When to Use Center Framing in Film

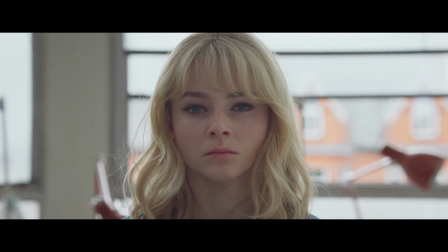4:00 It can suggest a contrast or a connection between characters when the camera cuts back and forth and both characters are centered in the frame,
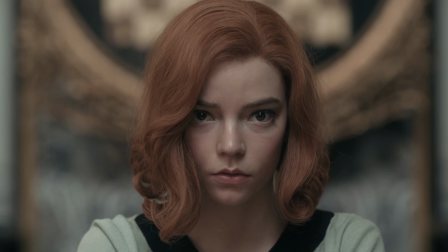4:08 so it feels like they're the same person or they're connected in some way. Maybe my favorite use of center framing was how they did it in the movie There Will Be Blood.
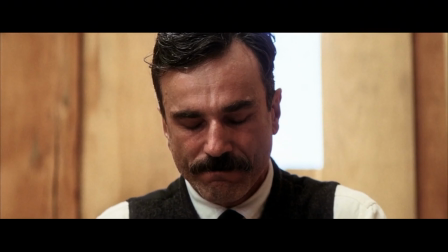4:19 There was such a mystery to that movie, and they created so much tension by putting the main character in the center of the frame, where you would question his intentions, if he was good,
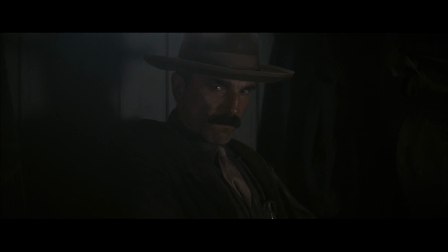4:28 if he was bad. That movie looked like a painting. There was such an interesting aspect to it from center framing. There's some boring and obvious reasons why you'd want to use center framing.
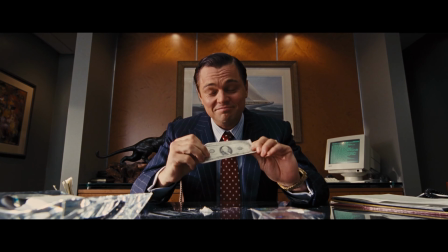4:40 If the subject is addressing the camera and looking directly in the lens, then yeah, it makes sense to have them in the center. If you're doing a tracking shot, then obviously you would have them in the
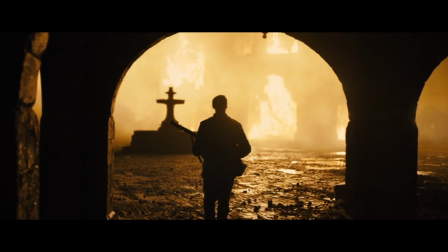4:49 center. It would make sense to have them in the rule of thirds.
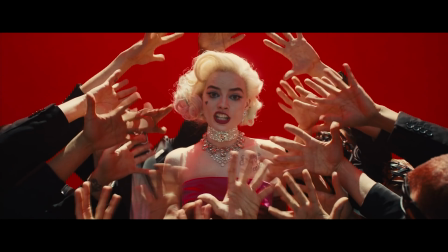4:51 Or if they're having their big moment on stage and they're performing, then you put them in the center of the frame. That's just easy. So there you have it. Now if someone asks, what reason do you have to put someone in the center of the frame? Well, I guess I still don't have an easy answer, but I guess I would just tell them to watch this video and think about it and come to their own conclusion. That's all I have for today. Thanks for watching. I'll see you in the next one.